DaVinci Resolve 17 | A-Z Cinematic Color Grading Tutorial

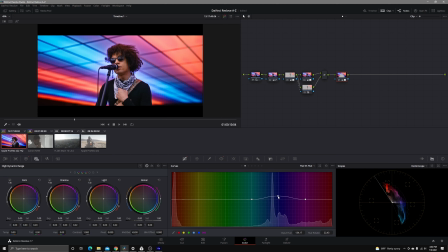16:25 I'm gonna shift it towards teal. Why am I shifting it towards teal? Because I want, in this case, I want him to stand out just a little bit more. Now, you can see here that we are almost pushing outside of Rec 709, but the nice thing is because we're color managed, it's not gonna let us break the color space.
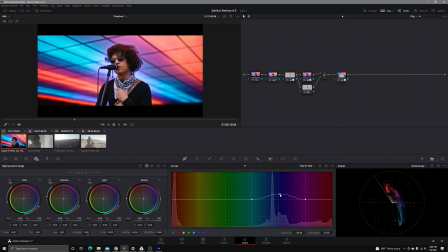16:44 That's why I like working in a color managed workflow. So this, I know this value isn't clipping because I've actually tested it out myself and made sure that it's still displayed on a proper Rec 709 display, so we are good.
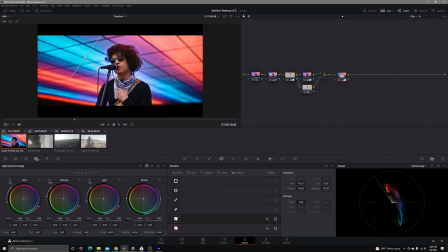16:57 And we're just gonna really do our best here to ease in on the edges so that it doesn't look like it's just white next to his face right there, right? We could try to bring this in a little bit more.
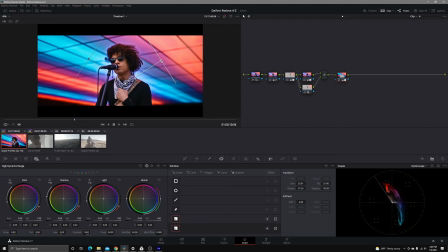17:14 It's not too bad. I might leave it right here a little bit. And see, that's when we start getting those adverse effects on his face. So right about here is where we're gonna leave that. So we have this coming in now. I'm really liking what's going on. The next thing that I'm gonna do is I'm actually just gonna go back in here.
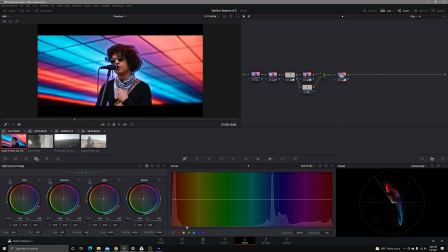17:33 And now we're gonna do hue versus saturation. And the reason why we're gonna do that is because I don't wanna clip my red values. So I'm gonna come back down a little bit on the red here, and then on the blue, we can come back just a little bit to make sure we're not clipping too much. And that's what we don't want.
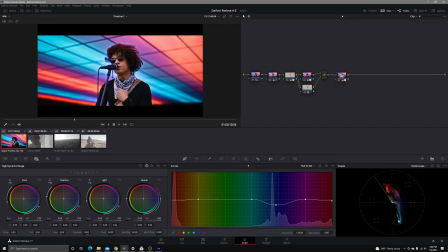17:52 We don't want it to be clipping. So right there, we're at that 75% of the saturation value. Before and after, now the ceiling is really popping. This is where we're started. This is where we're at. And I'm really, really, really loving this grade overall. I like the way that his skin tones stand out. I like the way that he stands out from everything.
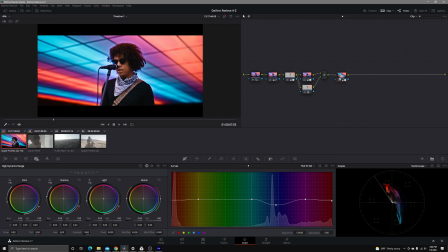18:12 There is just a little bit of a white area over here, but it doesn't bother me too much, seeing as we do have the discrepancies in the ceiling. I'm not bothered too much by what it looks like before either, because you can kind of see around this area to begin with, it looked like there was that white blotch.
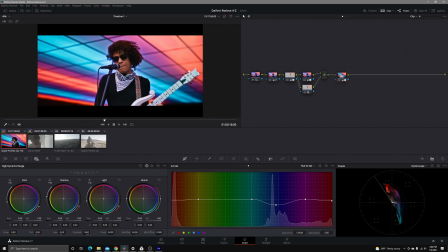18:30 So to me, it still is looking nice and natural. So I guess not necessarily natural. It's definitely had some color to it, but it looks really nice overall. The last thing that I'm going to go ahead and do is I'm going to finish off with FilmConvert. Now, my friends over at FilmConvert don't like that I do this.
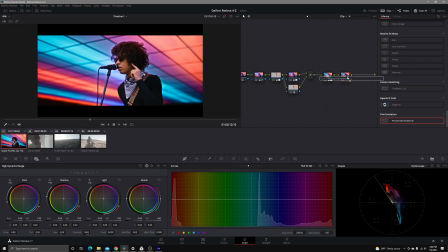18:48 I'm pretty sure they absolutely hate the fact that I don't use it in a YRGB color space, but that's because I can't bring myself to do it. I'm sorry, guys. I'm not looking for the true authenticity of the film here.
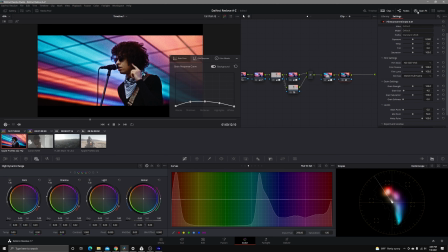19:01 And Rec 709 and sRGB are actually quite similar, and I'm not gonna get too much of a gamma shift, which is nice. What I'm more concerned about is just adding a little bit of character on top of my grade so that it's not too sterile. So what we're gonna do in this case is we're just gonna make a few adjustments off the bat.
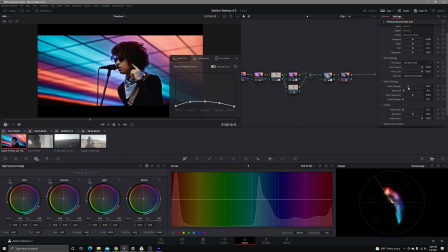19:21 The first thing that I like to do is I like to turn down the grain strength. I don't want film grain in this image. And the next thing I'm going to do is I'm going to turn down the film luma because I set everything really where I wanted it. So I'm going to turn that down by half to around 65.
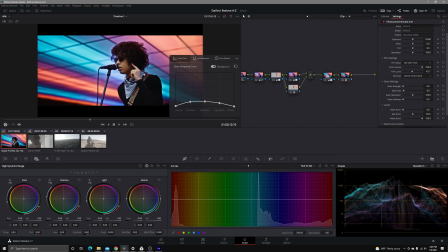19:36 Let's go ahead and take a look at the vector scope. Yes, we are still doing good over here. Now I'm going to basically warm this up a little bit because we did have that shift. So I'm going to warm that up to right about here. That's looking good because this is a cooler film stock.
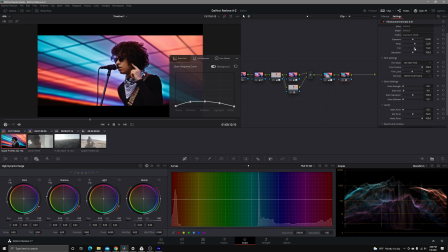19:51 I'm just going to change my tint a little bit too to give his skin tones back that authenticity that they deserve. And then I'm going to go ahead and increase my saturation just a bit. That's too much, right around here. And that's where I'm going to go ahead and end up leaving this.
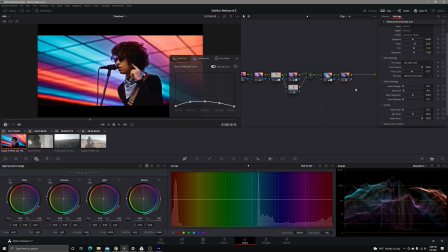20:07 I want to make sure that I'm not clipping any information on that bottom end. So I'm going to go ahead and just check this waveform again and make sure, can I still see the detail in his shirt? I can. But it does look a little bit dark.